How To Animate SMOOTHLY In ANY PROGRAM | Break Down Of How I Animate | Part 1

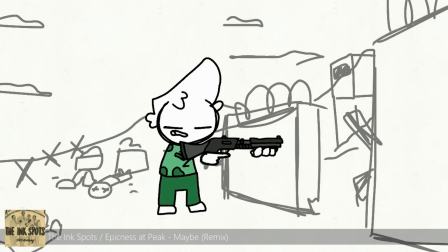246s
See how in this clip, the motion of the elements that are
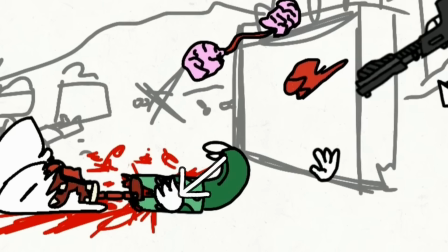250s
connected to the character flows behind them after the snapping motion of the lifeless body.
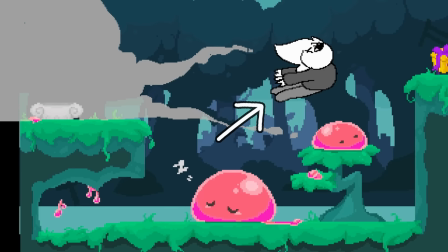255s
Or how the arms on this guy's lifeless body fly forward after he smashes into this cliff.
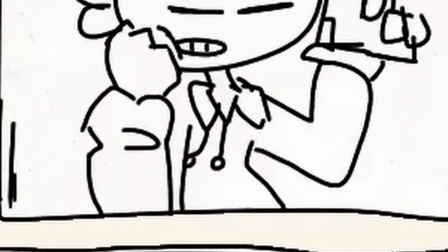261s
Or again, the yarns that took me so gosh darn long. All of these help convey that there was a smooth motion that happened. You just didn't see it. Okay, well, the camera didn't pick it up. Secondary motion, however, doesn't just apply to this snappy motion, it applies to literally everything. So, try and use it as much as possible so your animations will look smooth. Okay, now you know all this fancy stuff, but my animations still look like this!
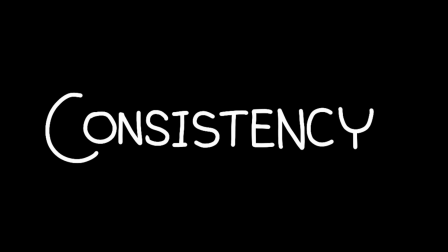289s
What? So, consistency is your problem, is it? Well, it really shouldn't be, if you want to animate smoothly. Okay, the answer to your problem is... No, seriously, it's the best trick in the book. Just don't make it obvious. Otherwise, your characters will appear really stiff and boring. What are you looking at me for? Anyway, copy and paste is probably the most powerful tool in Flipperclip when there are no frame extensions or whatever this is called.
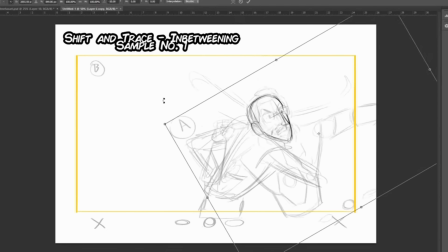321s
Long frames? And there are no fancy light table tools like this. Copy and paste is something everyone should know how to utilize to its fullest potential.
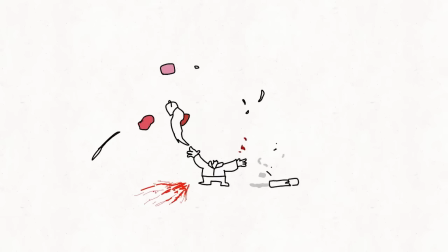330s
Take this for example. I had a gun tumbling through the air, but I didn't want to, or needed to animate the gun in every frame.
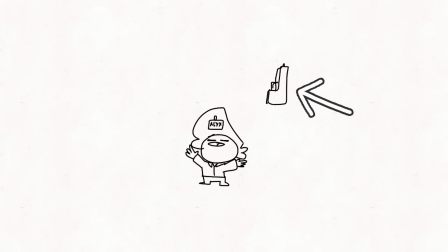337s
I just copied and pasted it and moved it slightly. Also, it is a fast-moving object, so animating it nicely or with more detail would either make it look wobbly and stupid, or would just take too much time. Just a side note, this tends to work best with hard surface objects, things that don't warp or squish, like in this video. For the sake of consistency and so your animation doesn't look like this, use copy and paste. Don't waste time drawing something that will make your animations look less consistent and wobbly. So, with all that in mind, now all you gotta do is...
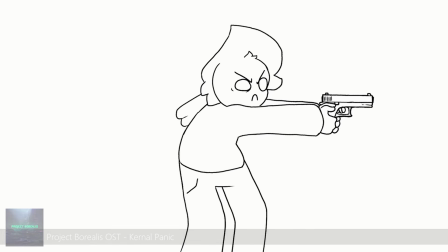377s
In this section, I'll be showing you how I made this animation, and we'll be breaking it down into different steps. Firstly, I laid everything out that was in the video, so I didn't forget anything. That would be stupid, wouldn't it?
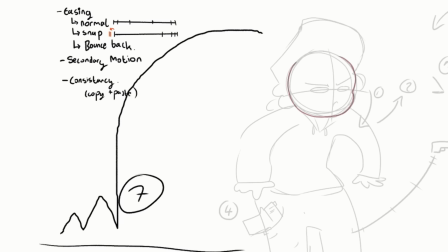390s
Then I made a quick plan on what I'll do. And more. I didn't get to finish it, but it's fine.
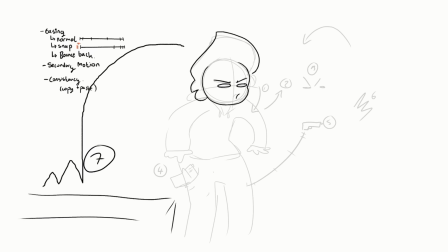396s
Usually when I animate on Flipperclip, I move straight to line art, or I draw a sketch of the first pose and base the rest of the animation on that, which is what I did here. However, I do recommend sketching out the main poses onto a separate layer before doing your animation.
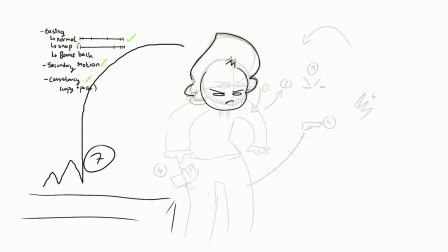412s
This is called a storyboard. I think, maybe, I never use them. Okay, here we go. When I animate, I work on individual elements at a time.
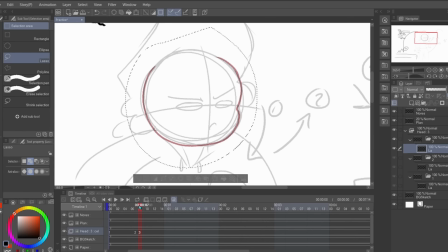422s
In this case, I start animating the head, moving it down simply by copying and pasting until it gets to the next pose.
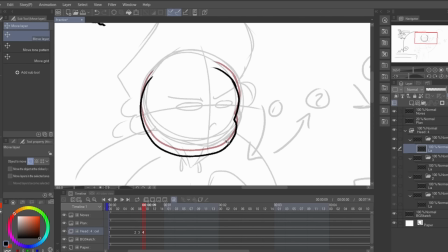428s
This is so that the head remains consistent without me needing to carefully redraw it every frame.
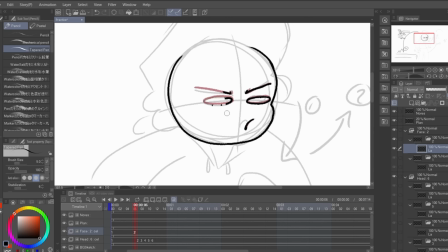433s
Next, I work on the face. I redraw the face a few times here because I want his expression to change a little, and it's easier to redraw, so why not?
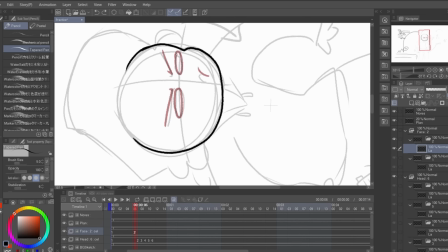441s
If you use copy and paste for a larger element, like a head, try and compensate for it by having lots of other things that move based on its movement.
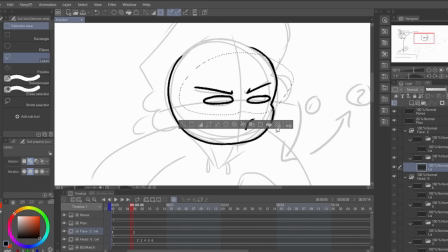449s
This is also known as adding secondary motion. It helps the animation look flowy and less stiff.
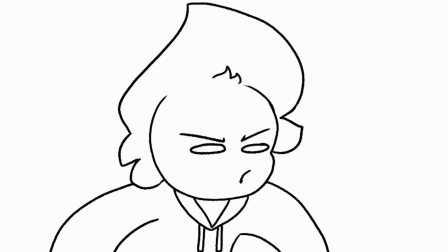455s
When the face moves, for example, it moves along with the head but continues to move after the head has stopped.
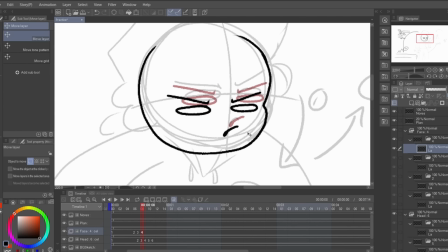460s
And also it has its own extra details like his eyes squinting or the brows shifting downwards.
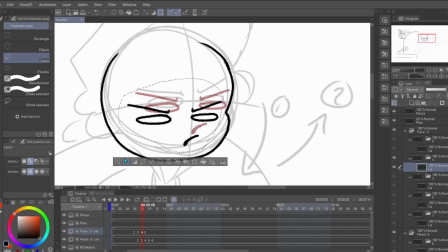466s
These little things help the head moving down look less boring. Next, I work on the hair.
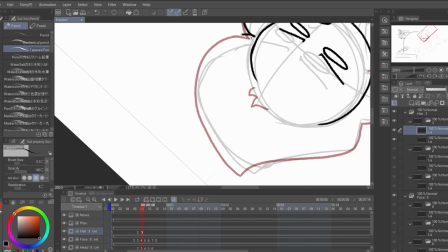472s
Oh gosh. Though hair does make your animation look smoother, when done right that is, it is one of the harder things to animate.
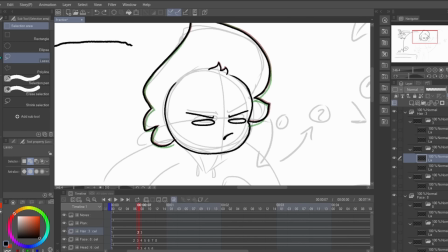480s
Hair likes to drag behind a little and get caught up in the air.
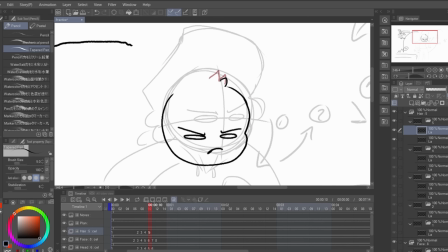484s
Not only that, it has its own structure which causes it to bounce back into place when it moves, while also being flexible and able to warp.
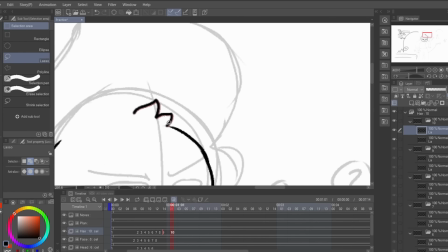491s
This is why hair is my least favorite thing to animate.